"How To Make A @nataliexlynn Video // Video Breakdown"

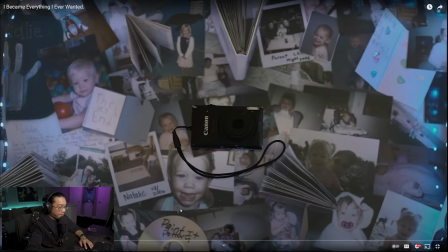(3:59)
only reason why i say that is because you can see like a bit of a reflection here of like you know uh and and even here of like the string of the camera the numerous amounts
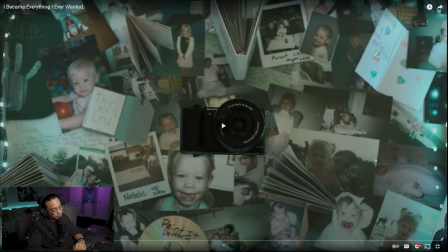(4:15)
see here like you could see the the reflection of this camera of yours and sleepless and the reflection of that camera so it almost feels like it's being placed on a monitor on a tv or a tv screen or a monitor screen and that is getting fed this image that we see of the books and the photos and like the dvd so interesting also too i could be completely wrong when i do these things guys i don't know i don't know any of these creators i think the idea is to like if i is how i would think is being shot and i would try
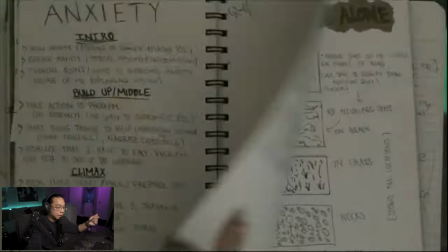(4:48)
to shoot it but it could be completely wrong but it's cool sound effects page is turning boom tight close-ups right there
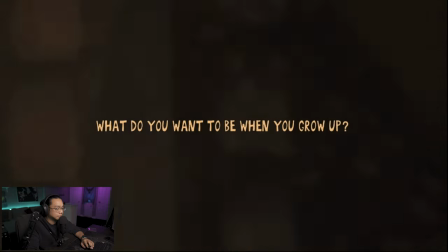(4:57)
God, look at that timeline What a transition Music
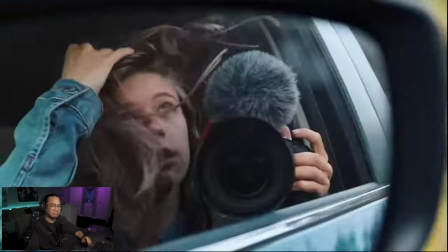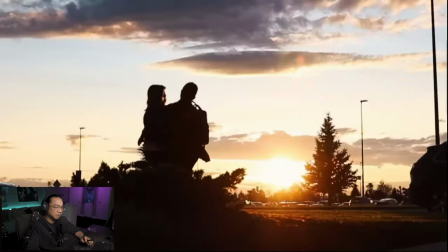(5:11)
Oh
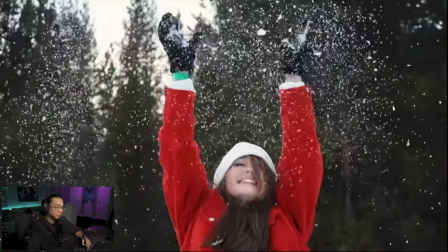(5:15)
Okay, beautiful shots
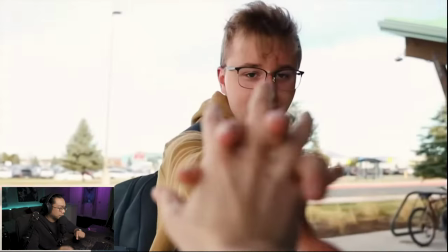(5:20)
Little bit of build up
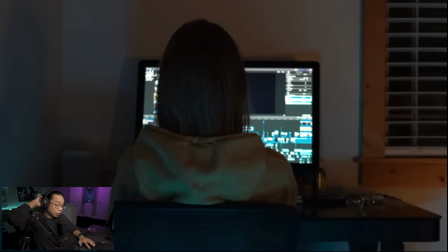(5:23)
Back out of the timeline Look at this timeline That's a beautiful timeline Let's just break that up real quick Going to the timeline right
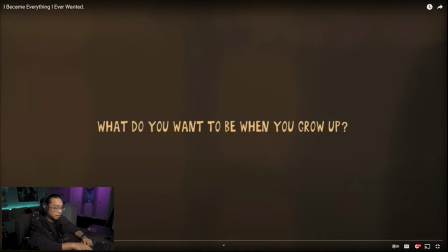(5:31)
here there's like a like a little lens flare and then you can see when it actually transitions from the screen to the actual text
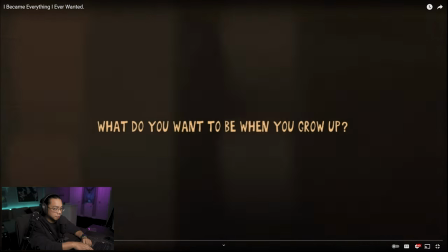(5:40)
all right that lens really did pretty well at hiding that but
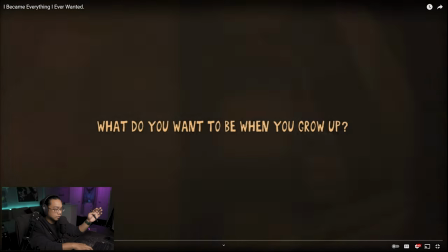(5:45)
see how much like little things here too like the shots are like super faded behind in the background
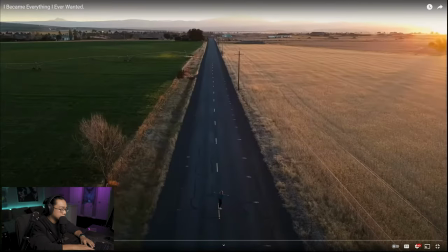(5:55)
okay and the one thing i noticed here is one there's like a variety of different shots but also like if you see certain shots have a little bit of it's like fast zoom-ins or key frames that kind of move in that actually make it feel like i don't even know how to explain this movement but it makes you feel like this it's great i'm great people really gonna
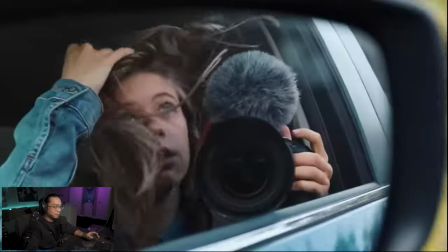(6:18)
understand this kev you know what i mean boom it's
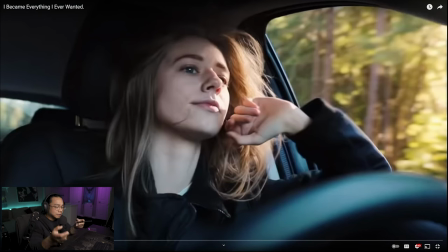(6:24)
like when you see slow-mo videos and you see speed ramping this is essentially what it looks like speed ramping but the ramp is so tight it's like super super close that it just it just gives it enough like oomph
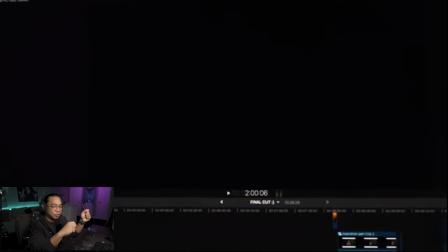(6:41)
and it it it sounds so good with that what is it strings this
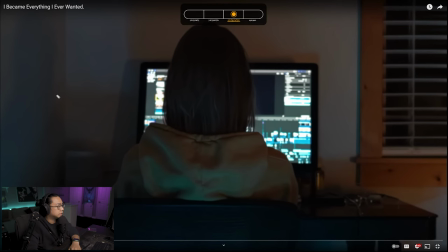(6:46)
see how the wall here is is blue and then there's like a light here yellow so it's like giving giving this like nice vibe right so she has definitely like lights colored lights you can actually see the blue lights at the bottom here too under her desk and like on her sweater